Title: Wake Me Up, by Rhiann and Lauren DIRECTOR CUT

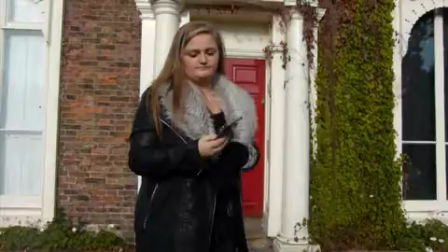(8:20)
This is useful as it may have made the social comment more obvious to those
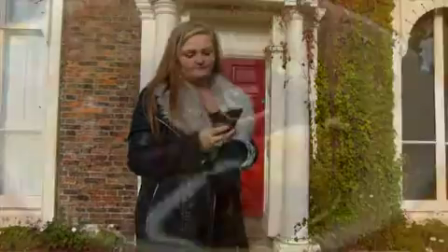(8:26)
members of the target audience that did not previously understand.
Could you make me a cup of tea to open my eyes in the right way?
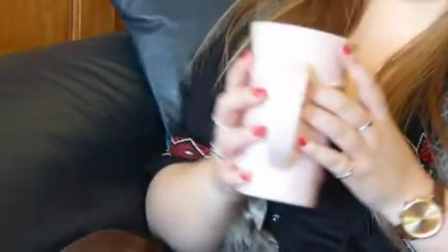(8:35)
Goodwin's theory of linking lyrics to visuals is shown here, as well as cutting on the beat. The cup of tea is shown in medium close-up being made, along with Julian literally making her a cup of tea. This also shows continuity editing, as Ben is shown entering the room.
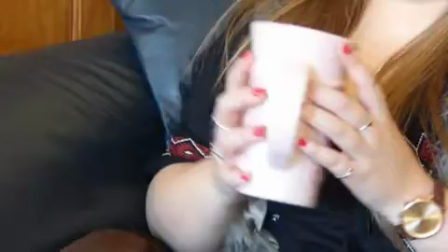(8:50)
Abby's red nails successfully suggest her promiscuousness, and the hiding of her phone when Ben enters the room suggests she has a secret in the relationship. The pink mug she receives also links to her femininity and adheres to the stereotypes.
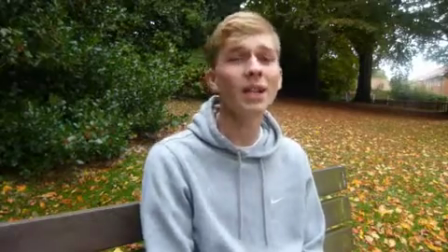(9:04) And I know you love Shrek because we've watched it 12 times.
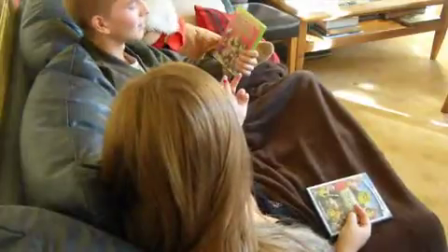(9:09) But maybe your whole...
The intertextuality is used here as well as the links to visuals with the use of a Shrek DVD. This is displayed through an over-the-shoulder shot. This shows their relationship as Abby is clearly calling all the shots while Ben is so in love with her he will do whatever she likes.
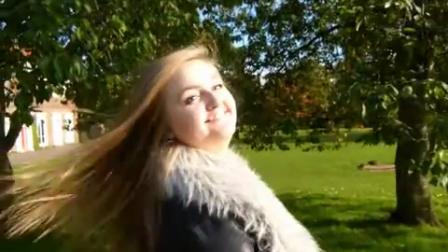(9:26) Hoping for a fairy tale too. And if your DVD breaks today, you should have got a VCR.
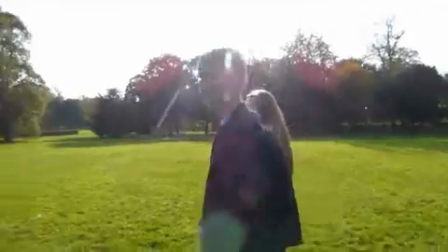(9:34) Because I've never owned a Blu-ray. True say.
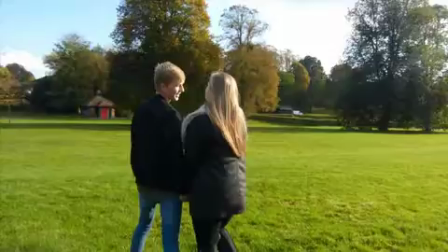(9:40)
Overcranking was used of Abby flicking her hair with a point of view shot to show how Ben views and adores her. The panning of the two in the park allowed the natural sunlight to create pixel on the screen as well as showing the natural beautiful environment. However, despite the beautiful environment, Abby is still extremely uninterested, which shows she has her thoughts elsewhere.
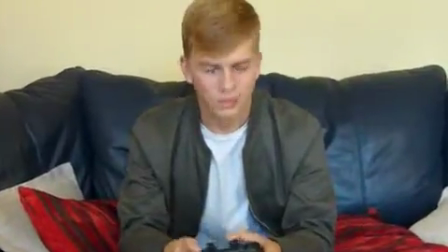(9:59) And now I've always been shit at computer games, and your brother always beats me.
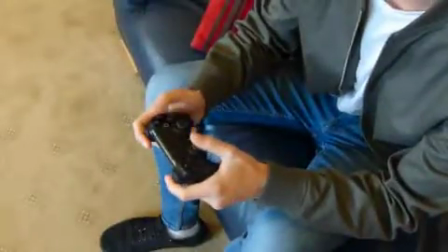(10:04) And if I lost...
This shows a stereotypical boy playing video games, and Ken Burns was used effectively in order to gain a close-up of his reaction with the game. This also effectively follows Goodwin's theory as we link to visuals. The high-angle shot of the remote also effectively creates continuity in the editing.
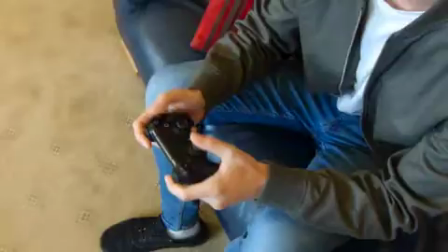(10:20)
Similarly, is linked to how online video games are inferior and that those who play are becoming consumed by society trends. Upon reflection, the social comment may not be completely clear to the younger target audience. It would have been useful to include more shots which support the social comment that we are trying to make.
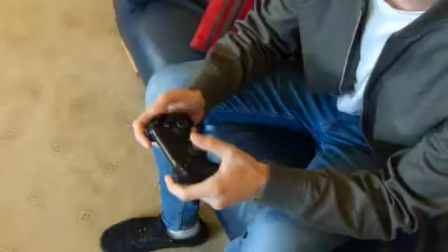(10:36)
This also represents, despite appearing to be this innocent boy, Ben still has anger and frustration in him and foreshadows the upcoming event of further disappointment.
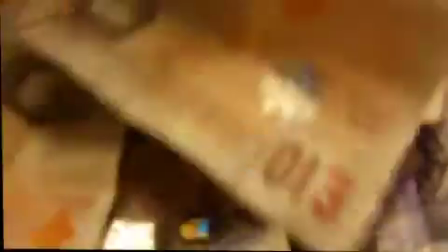(10:46) I go across and chuck all the controllers at the TV, and then you'd laugh at me and be asking me if I'm...
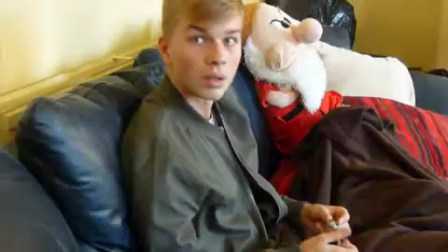(10:53)
The cross-dissolve of the money is a social comment, which symbolises the way people frequently waste money on materialistic items which they ultimately mistreat. This also links to how much money is spent in a relationship, as Ben purchased a necklace to repair the disequilibrium, which again links to Todorov's theory.
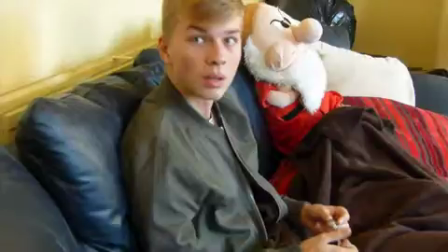(11:11)
The use of shots which support theory enabled us to make the video more interesting. Continuity editing was also used to link the close-up on the necklace to the medium point of view shot, portraying what the audience can assume is Abby's point of view of Ben appearing to hide the necklace from Abby.
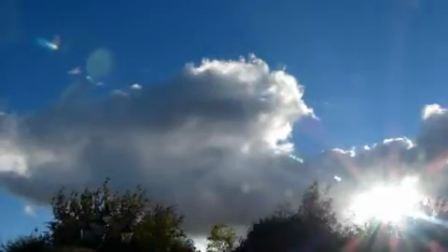(11:27) I'm gonna be home next week, and then you'd lie with me till I fall asleep and flutter eyelash on my cheek.
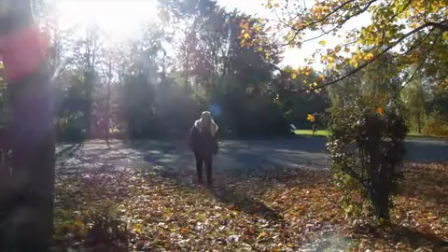(11:34)
We used a match cut with a short cross-dissolve of the sun to the location of Abby walking towards the camera to successfully set up the event. We broke conventions as he was not looking into the camera, however I think this breaking of conventions worked well because it foreshadows the events that are to come as he reflectively looks down.
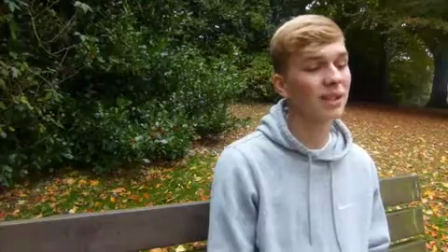(11:51) Between the sheets,
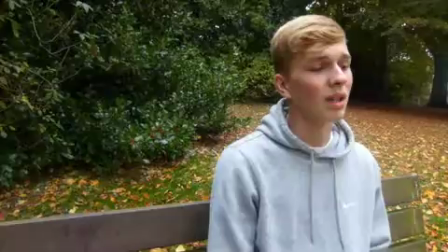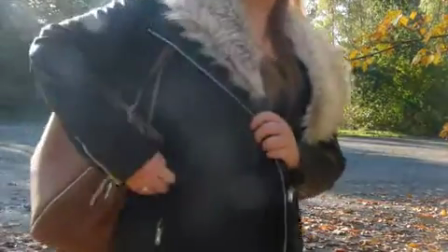(12:17) and you will never know just how beautiful you are to me.